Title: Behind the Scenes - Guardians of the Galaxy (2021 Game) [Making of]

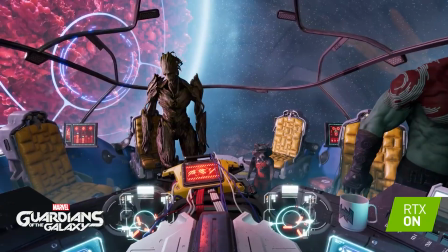[13:11]
It's kind of this awkward band of misfits that grow as a team, they grow as a family, and at the end, they really become the true Guardians of the Galaxy.
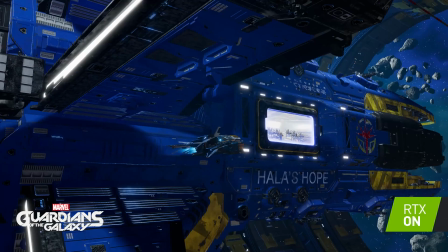[13:22]
Guardians of the Galaxy is happening in a futuristic world with spaceships and cities.
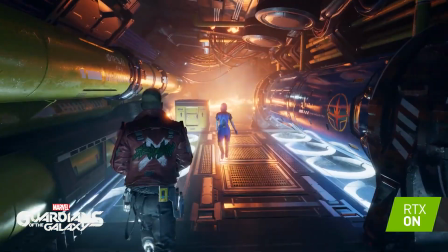[13:27]
Ray tracing will give more life to the environment, which is a central part of our game. The usual technique that we use in games is called screen space reflection, or SSR,
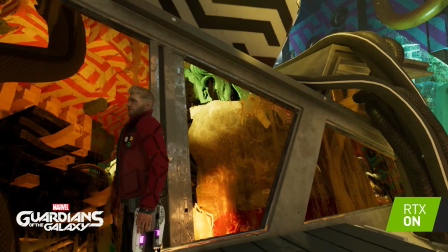[13:41]
which uses the information that's currently on screen to reflect, but only what's visible.
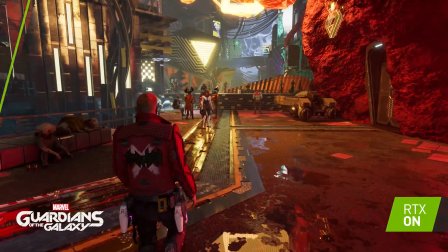[13:47]
So what ray tracing enables us to do is have this representation of the entire world, including what's off camera, and then we can put that into the reflection.
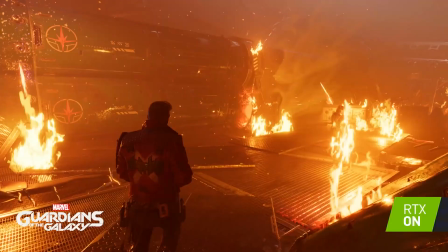[13:54]
And this way it gives a lot more life to the environment and keeps us connected. We wanted to make players feel like they're traveling into this fantasy version of space,
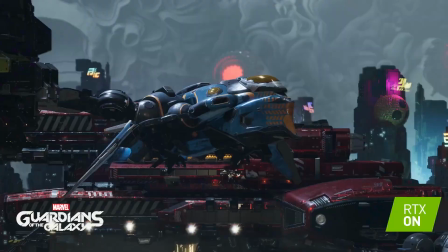[14:09]
to have like those poppy colors that put a smile on your face. And every planet or space station, we really wanted to feel unique.
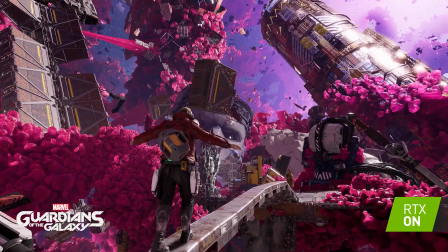[14:18]
We really wanted to embrace the Guardians of the Galaxy vibe.
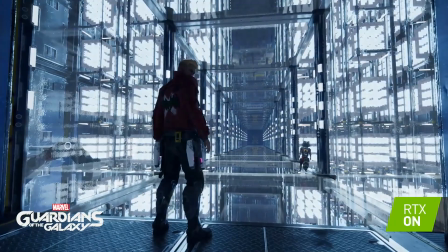[14:25]
We have an environment that's mostly made of glass, glass floors, glass walls, and glass ceilings.
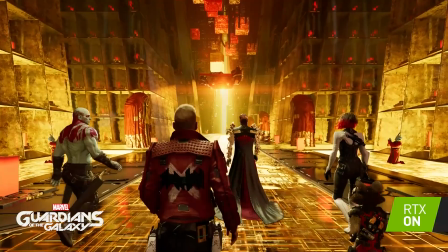[14:31]
And then other environments that we have, all different elements that really RTX is gonna help. I know just in the Milano that we have a lot of metallic doors.
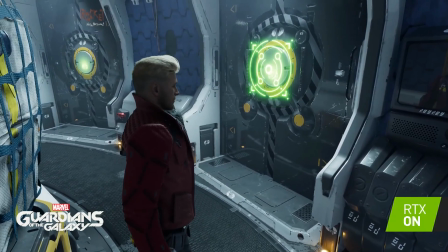[14:39]
When you're facing the door, you can't really see any reflection because the reflection would be from anything that's behind you. But once you enable RTX, then you can actually see a little bit more of the environment.
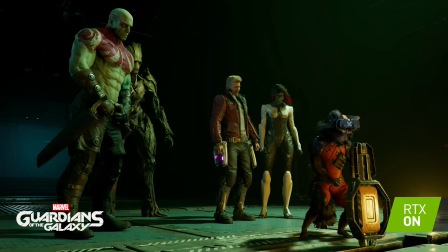[14:50]
It's something that we want to convey throughout the game, is that you're there with the Guardians. You know, we're trying to push PC to their limit, so NVIDIA DLSS for us is truly magical.
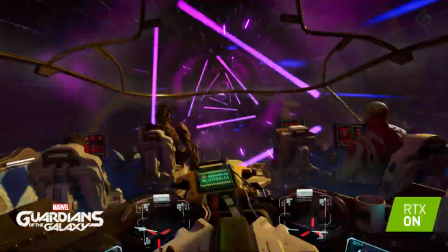[15:01]
It gives you maximum performance with an increased visual quality, which wouldn't be possible otherwise.
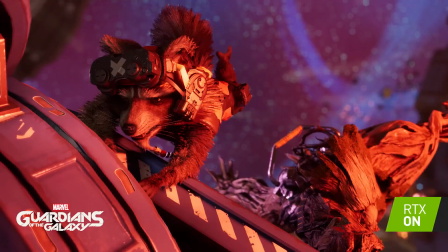[15:10]
I think it's all about kind of immersing you into the world and making you feel like, wow, that looks like really insane and everything. It's reflective, it's this, it's that. And to me, it's just all about immersion. The story and the game is constantly going in unexpected ways.
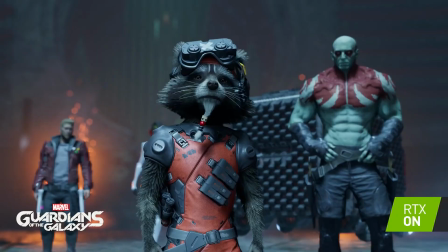[15:27]
And in the end, it all joins together for what I think will be a very strong emotional experience.
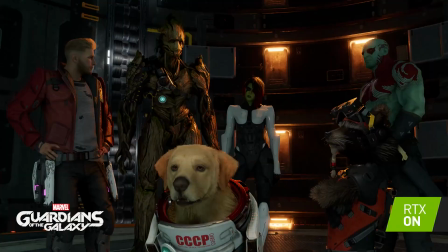[15:34]
I'm very excited for players to embrace our version of the Guardians and immerse themselves into our fresh take on that world.
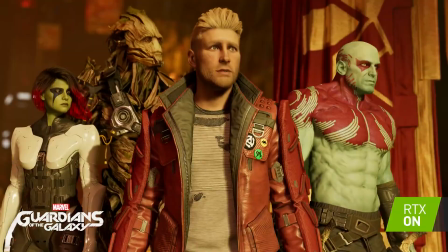[15:41] United in the light of belief, all suffering, all grief will end.
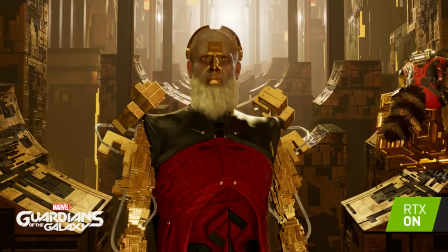[15:47] This is really embarrassing. You have something on your face.
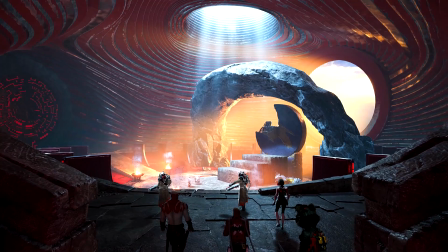[15:54] My what?
My name is Daryl Purdy. I am the cinematic and animation director on Marvel's Guardians of the Galaxy.
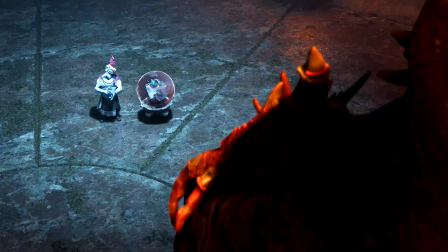[16:03] The first to claim they have captured Atara Tara. Prove it.
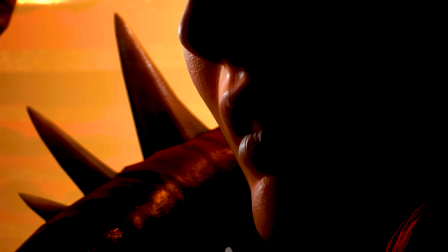[16:07]
Our game is a very narrative-driven action-adventure experience with many larger-than-life characters.
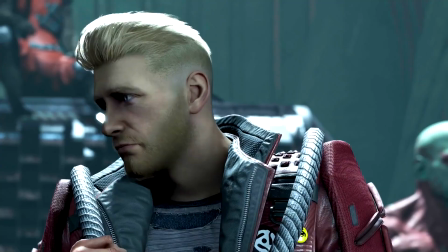[16:14]
We use performance capture as our main tool to bring those characters and story to life.
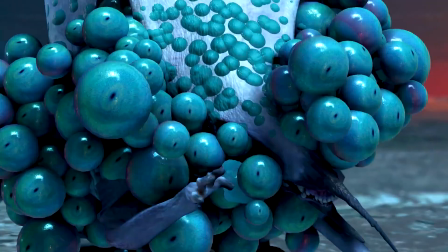[16:18]
Shooting a complex original story with a large ensemble cast and close to 6 hours of interactive cinematics was no small feat.
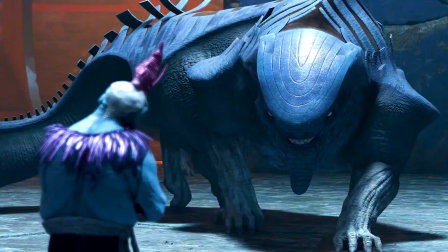[16:26]
Most scenes have at least the five Guardians, and in many cases, other characters from the Marvel Universe, like in this scene with Lady Hellbender.
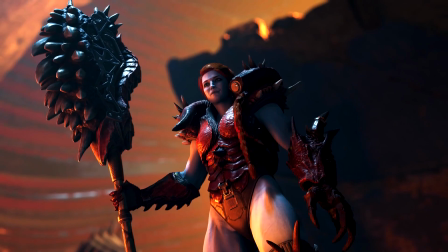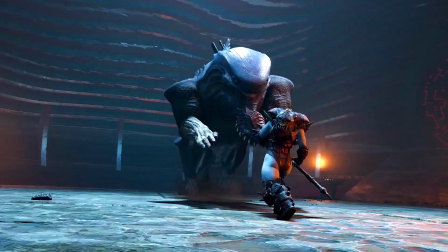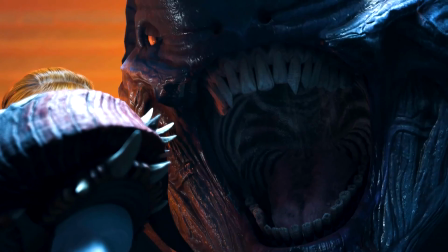[16:44]
For Lady Hellbender's introduction, it was important to us to play against expectations. What's great is we start to play with those assumptions early in the scene.
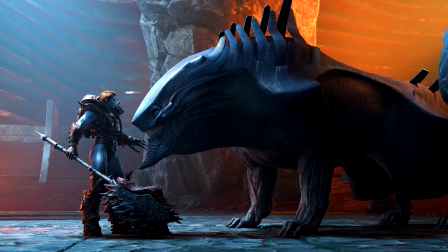[16:53]
Star-Lord assumes their monster is superior to the scared, meek little creature ahead of them.
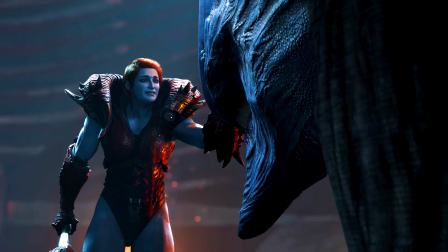[16:58]
However, that meek little monster turns out to be a Tara Tara, a powerful shapeshifter.
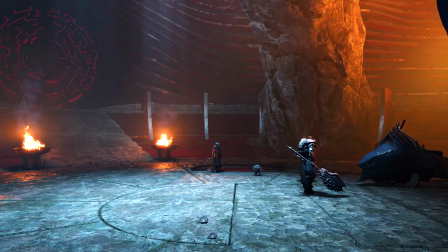[17:04]
In response to its rampage, Lady Hellbender defeats the enraged creature with tenderness rather than brute force.
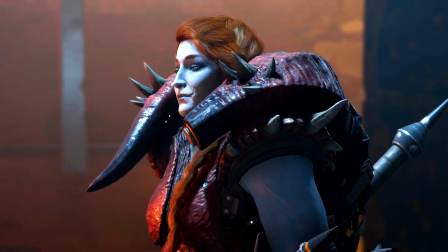[17:10]
In this scene, we wanted to create an overall feeling that things are not always as they seem.
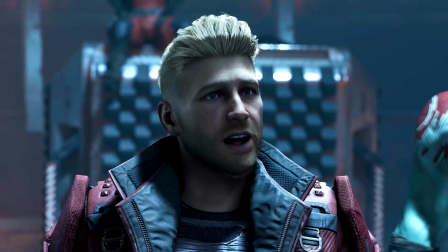[17:16] Hey there, I'm Star-Lord. Okay.